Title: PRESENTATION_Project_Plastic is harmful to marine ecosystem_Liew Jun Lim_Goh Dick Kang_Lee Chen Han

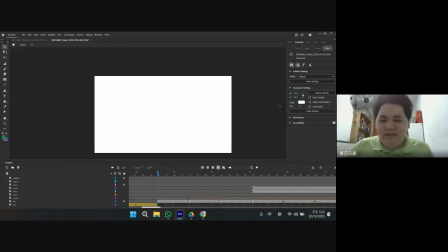So good morning to Madam Rosinda and the second operator. So in this presentation, we will going to present about our final project of 2D animation. Our title of this project is Plastic is Harmful to Our Marine Ecosystem.
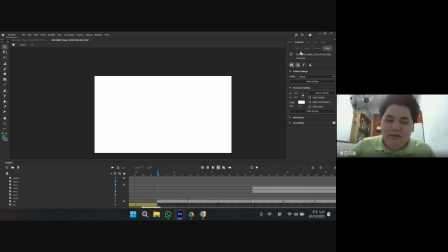So this is my group member. So my name is Liew from DGA. My name is Kang from DGA. My name is Chen from DGA2.
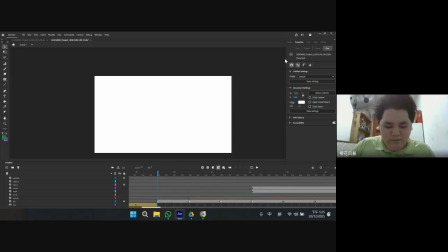Okay, so from start, I will start to present about my part, which is exposition and rising action. So in the short one, it will showing a people throwing rubbish,
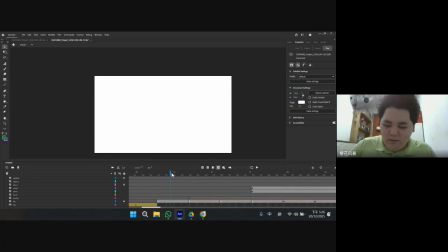but this in front are using the fade in to do the transition between the scene from the title.
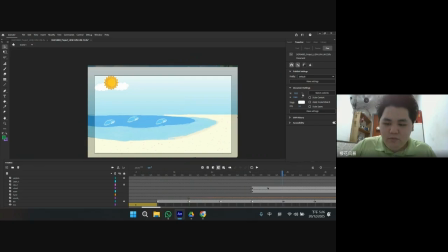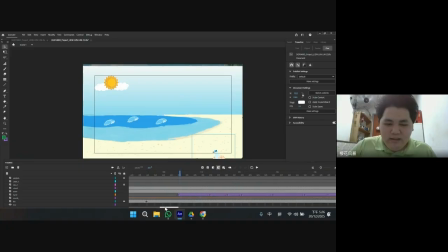From here, you can see there are the movie clip
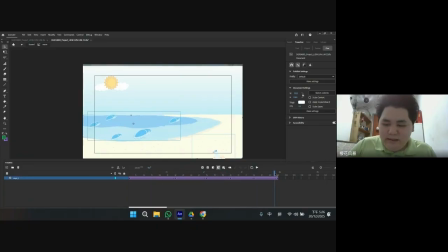with the classic tune for the sea wave. The wind also got the movie clip.
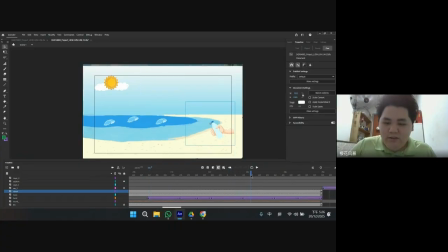And the hand that I use is for the anticipation, to showing the people before throwing the water have the action like going down before he throw from here.
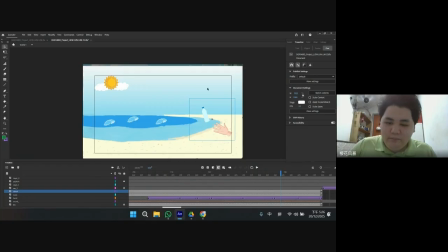And the staging part is for the plastic water before it throw.
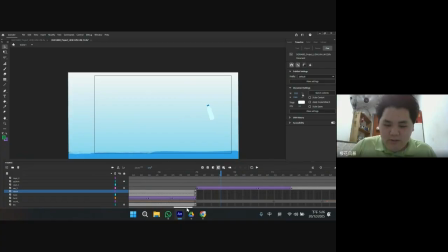So in the second shot, it will show the plastic bottle movement to the sea. In here, the POA that I use is the slow in and slow out, which is shown by starting slowly, and then medium will be normal speed.
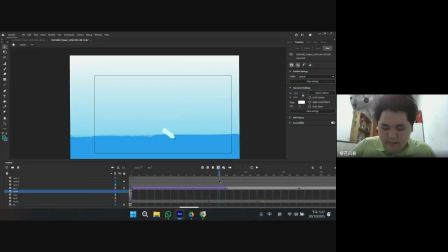Before you dropping to the sea, it will be slow again, and staging for the focusing on the bottle.
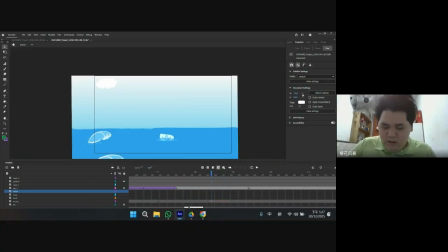And from here is the short tree. The POA that I use is the staging for focus on the bottle. Timing is the later on plastic bag.
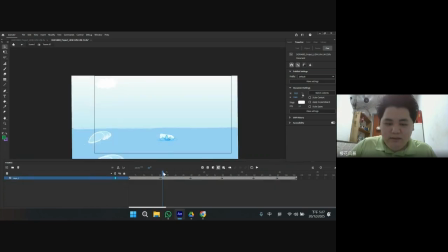And post to post is the water dropping or showing the animation.
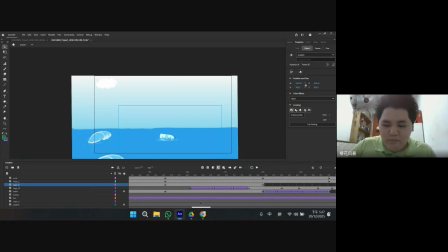And here got a sound effect for the bottle dropping from here. And the plastic will slowly drop by using the POA of timing. So for the short 4, which is the rising action,
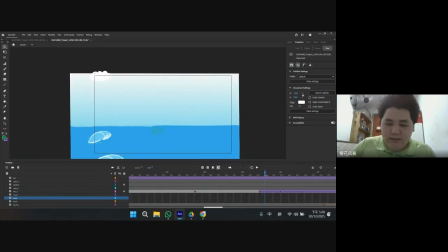we're showing staging part, which is the plastic starting dissolve to the small part.
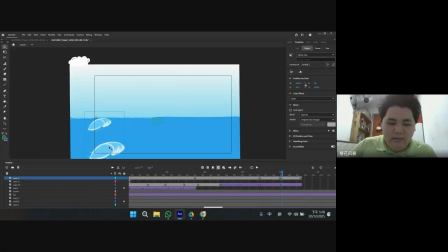From here, you can see that the wave also using the
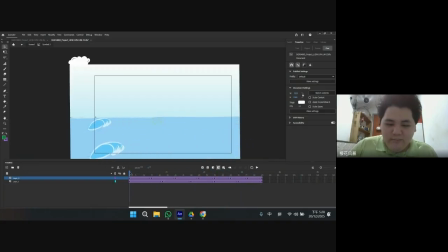classic twin and the movie clip. They are different speed.
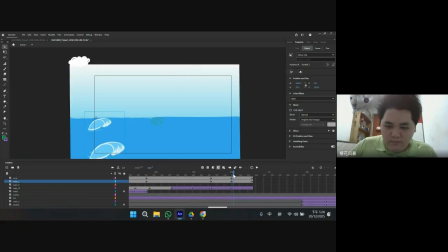Yeah. So for the shot 5,
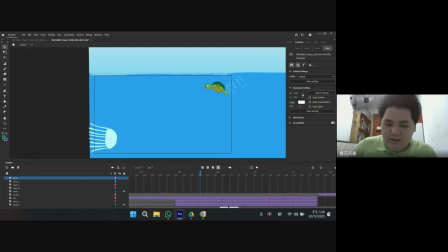we will focusing on the fish, which is our character, jellyfish, turtle, and the fish over here. The POA that I use, which is staging, is focusing the animal. Timing for the fish going out. Follow through action is the point of
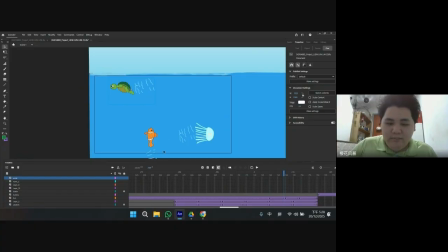the jellyfish or the character that we use will have the action, which is the water wave, and scratch is the jellyfish. We got big and small like that.
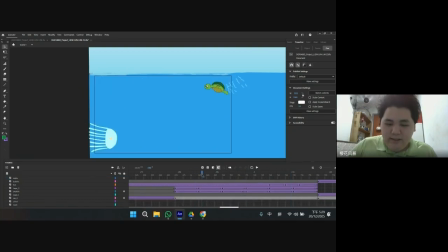The technique that I use is same as moving clip and the classic twin.